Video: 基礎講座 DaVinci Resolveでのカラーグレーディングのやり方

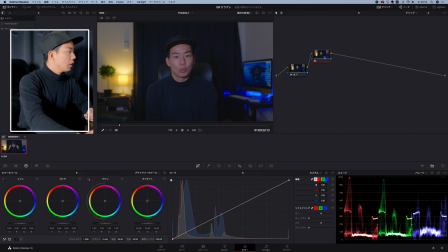4:09 次ここからね編集をやっていきたいと思いますはいで今回はここから次はさらにね明るさを調節する方法を教えますはいでこのカラーホイールのここの3つあるんですけど
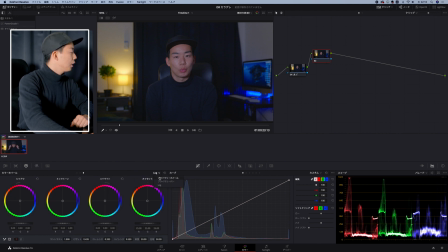4:23 ここでも選べますねはいでこれのプライマリーホールのリフトガンマゲインオフセットというものを出してくださいこのホイールが色の調整この下が明るさの調整となっております
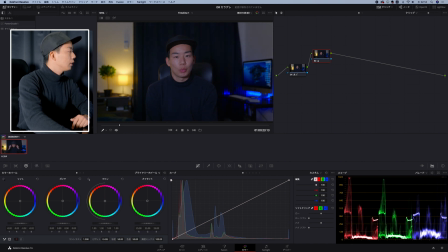4:38 まず僕がだいたいリフトを下げます結構暗めにしておきますそうすると引き締まっていくような映像になります逆にゲインを少し上げてあげますこれは言ったら明るい部分を上げていくという感じですね
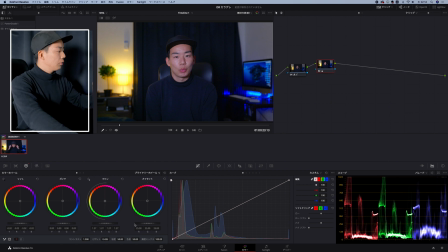4:55 そうするとかなり見やすい映像になります動画の全体が暗い場合はこのオフセットで調節してください明るくとか暗くこのオフセットで調節してください大体カラーこれはこんなもんでいいかなこんな感じで大体一通りの明るさの調整が終わりました
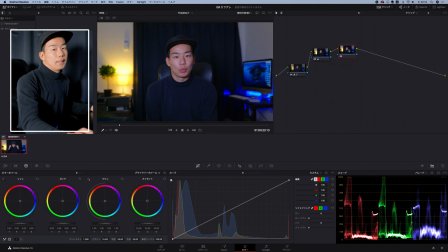5:14 また濃度を追加します次はスキントーンの調節をしていきたいと思いますスキントーンっていうのは人の肌の色ですねこれが結構大事なんでここはちょっと注目してみてくださいでこのねスキントーンはスコープを必ず見てやりましょうでベクトルスコープというものがありますこれを表示してください
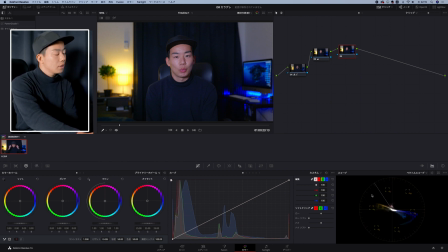5:34 そしたらねこんな感じの円形のスコープが出てきますでどういう風にいじるかっていうところなんですけどまずね人の肌の色だけを調節しますここのスポイトのツールを押していただいて選択範囲というもののこの一番左のスポイトを押します
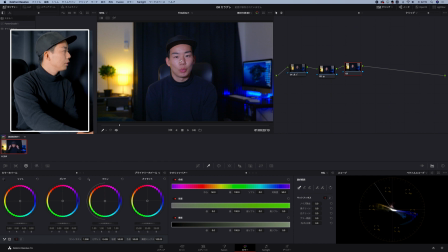5:51 で選択したい部分にブジュッと刺しますでこれでねその色のところだけ判別していますでここのね新たなこのこのねアイコンハイライトを押すと
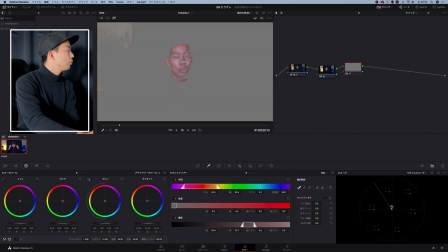6:04 その選んでいる部分のところが表示されますとはいでこのプラスのスポイトを押すとさらにプラスで出していくことができますむしろ逆にマイナスのスポイトを使うと押したところが消えていきます
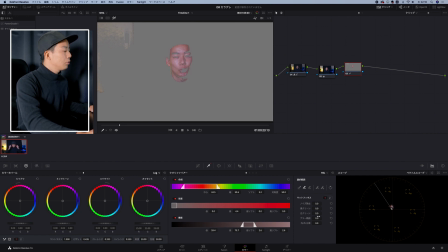6:25 こんな感じですねで大体ねこの白のクリーンとかでこういう風にだんだんちょっとだけね広げていくことができますはいこんな感じかなで僕はね大体こう人の肌の色は結構
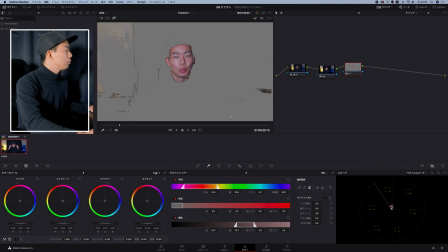6:39 綺麗に抜いておくようにしておいていますはいで唇まではいかない方がいいですねでまぁ今回ねちょっとざっくりといきますはいこんな感じかなでこのねノイズ除去で境界が境目があんまり派手にならないようにしておきます
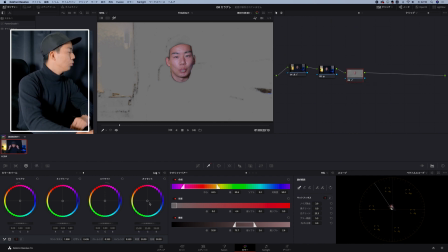6:57 この感じでいいかなこのオフセットのところをいじっていくんですけどここの色を変えると全てが顔の色全体が変わっていくようになっております次がこれがちょっと難しいんですけどこのベクトルスコープのこの線があるじゃないですか
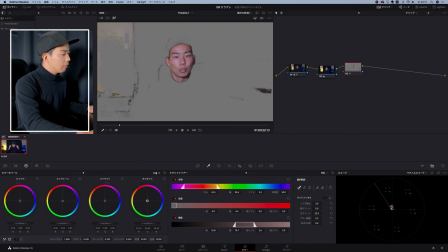7:15 だいたいこの線に合わせるように色をねスキントーンを持っていくといい感じになりますだいたいこれに合わせておきましょう
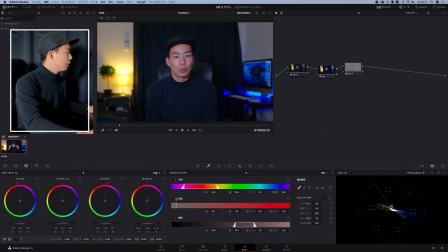7:25 今回はあんまり細かい説明はしませんちょっとねわかりにくいんですけど調節していきますこれぐらいかなちょっとね大雑把にしてますこっちだとね逆にいっちゃってるんですね
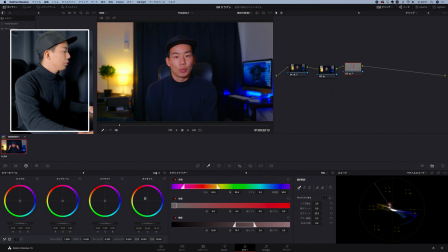7:45 この部分がこれをちょっとね濃すぎずこれぐらいかなちょっと小麦肌っぽくしておきますこれぐらいがいいんじゃないかな